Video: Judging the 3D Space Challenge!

Hi there. So, a couple of weeks ago, I asked you guys to make the best render you possibly could on the theme of space for a chance to win an RTX 3090 Ti. You guys really came through, both in terms of quantity and quality of submissions. I was absolutely blown away, A, by how many submissions I got to this thing, and secondly, by just how good so many of them were. I actually started off with a short list, which ended up with 40 entries. I managed to whittle that down to 20 entries, and I sat down earlier on with Curtis Holt to pick out a winner. Michael Bridges also joined us about halfway through the judging. Now, even though he missed the first few submissions, the decision on the actual winner was pretty unanimous, so it wouldn't have made a difference to the final winner. I've decided to leave the entire recording of the judging session pretty much as it was, with very few cuts. I want people to actually hear the feedback about what we were saying about each one of the renders. So here you have it.
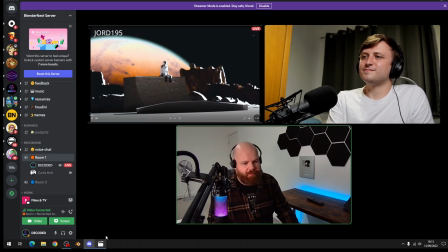54s
Here's the entire judging session that we sat down to earlier. Right, so this first entry, it's like a loop, which I thought was quite interesting.
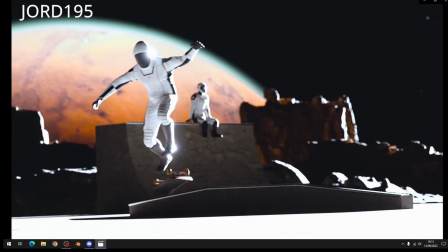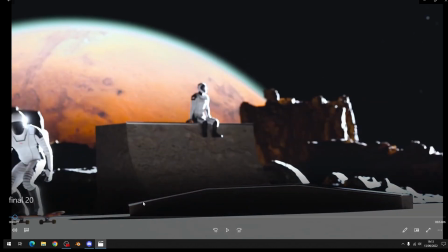69s
Nice. Okay, that's the SpaceX suit as well, right? It is, yeah, that's the SpaceX suit, and it's like a skate theme park,
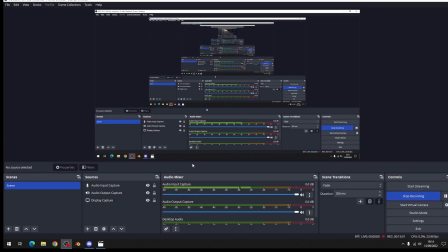77s
and obviously it's actually Mars in the background, which I think is a nice touch. Yeah, I quite like that.
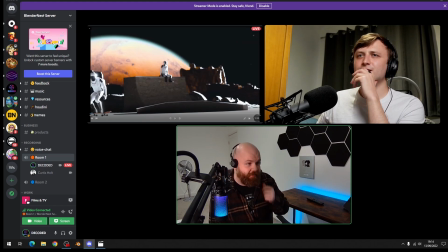83s
Yeah, this one's obviously really short, but I just thought the execution was really nice. The composition's pretty good on it. The depth of field is quite strong, but yeah, I quite like the idea as well. I like that it's an infinite loop kind of like it's pretty.
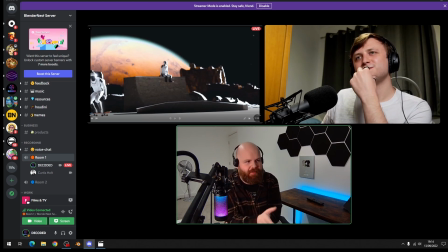96s
I did think that the depth of field was quite strong as well, considering when you're shooting things at that sort of scale, you wouldn't normally get that much of a depth of field effect. But I suppose it does kind of isolate like the front of the composition, which is the important thing. Yeah, that's true.
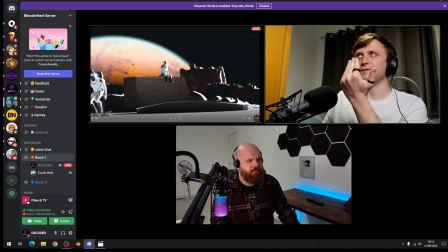114s
Also, I suppose it's important to keep in mind like the balance of what you're seeing throughout the entire video, because I guess most of the time we're looking at the background there. So maybe it shouldn't be as kind of out of focus because we're spending so much time with it, you know?
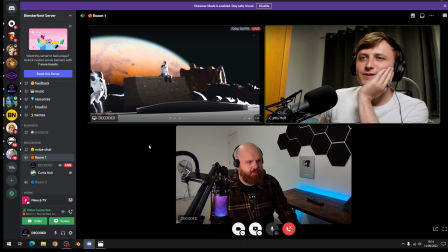127s
Yeah. But yeah, I do like it. It's pretty cool. Yeah.
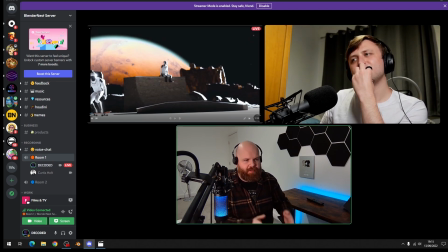131s
The next one I've kind of put a still and then a video and then a still. Not all the way through, but for the start of it.
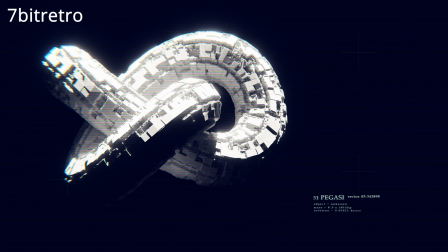139s
So the next one's just a still, and it's this, which I thought was pretty cool. I like that it's got the like procedural sort of Greeble thing going on, and it's got a really good like the contrast. I really like.
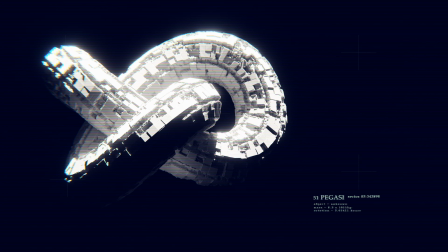155s
It reminds us of you know, when you see those like huge epic space renders. Yes. You know, like the massive machinery and things like that, and you really get a sense of scale. I thought it was very good for that.
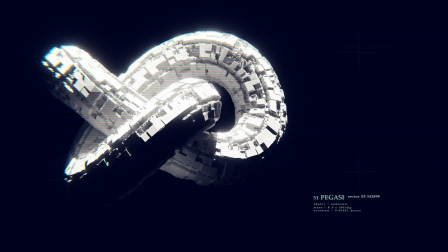170s
Yeah, there's a definite kind of lighting that you see in a lot of those colossal renders that you're describing, and they've got it done pretty well here, especially with the bloom as well.
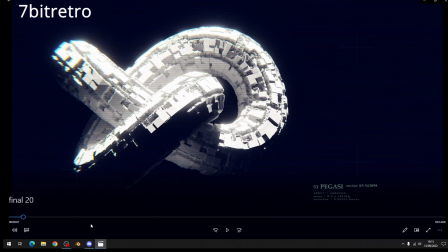180s
Like I've seen like certain tutorials that are just dedicated to getting that type of space bloom, they call it.
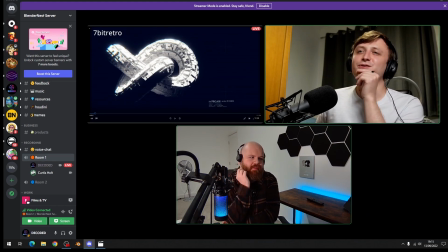186s
Yeah, and I've definitely used that as well. Yeah, they've got that quite right. Yeah, it's tricky to really nail this look. Like at first, I glanced at this and I thought, oh, it's quite a simple render, but then I've played around with this sort of stuff before, and it is actually really quite difficult to get something that doesn't just look
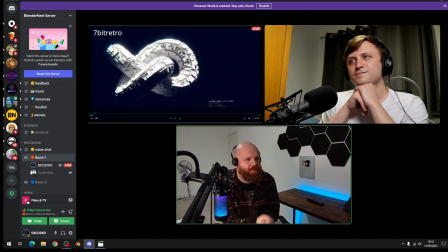205s
like an object being presented, if you know what I mean, to make it look like it's this huge thing in space. So I thought that one was interesting, so that definitely made the shortlist.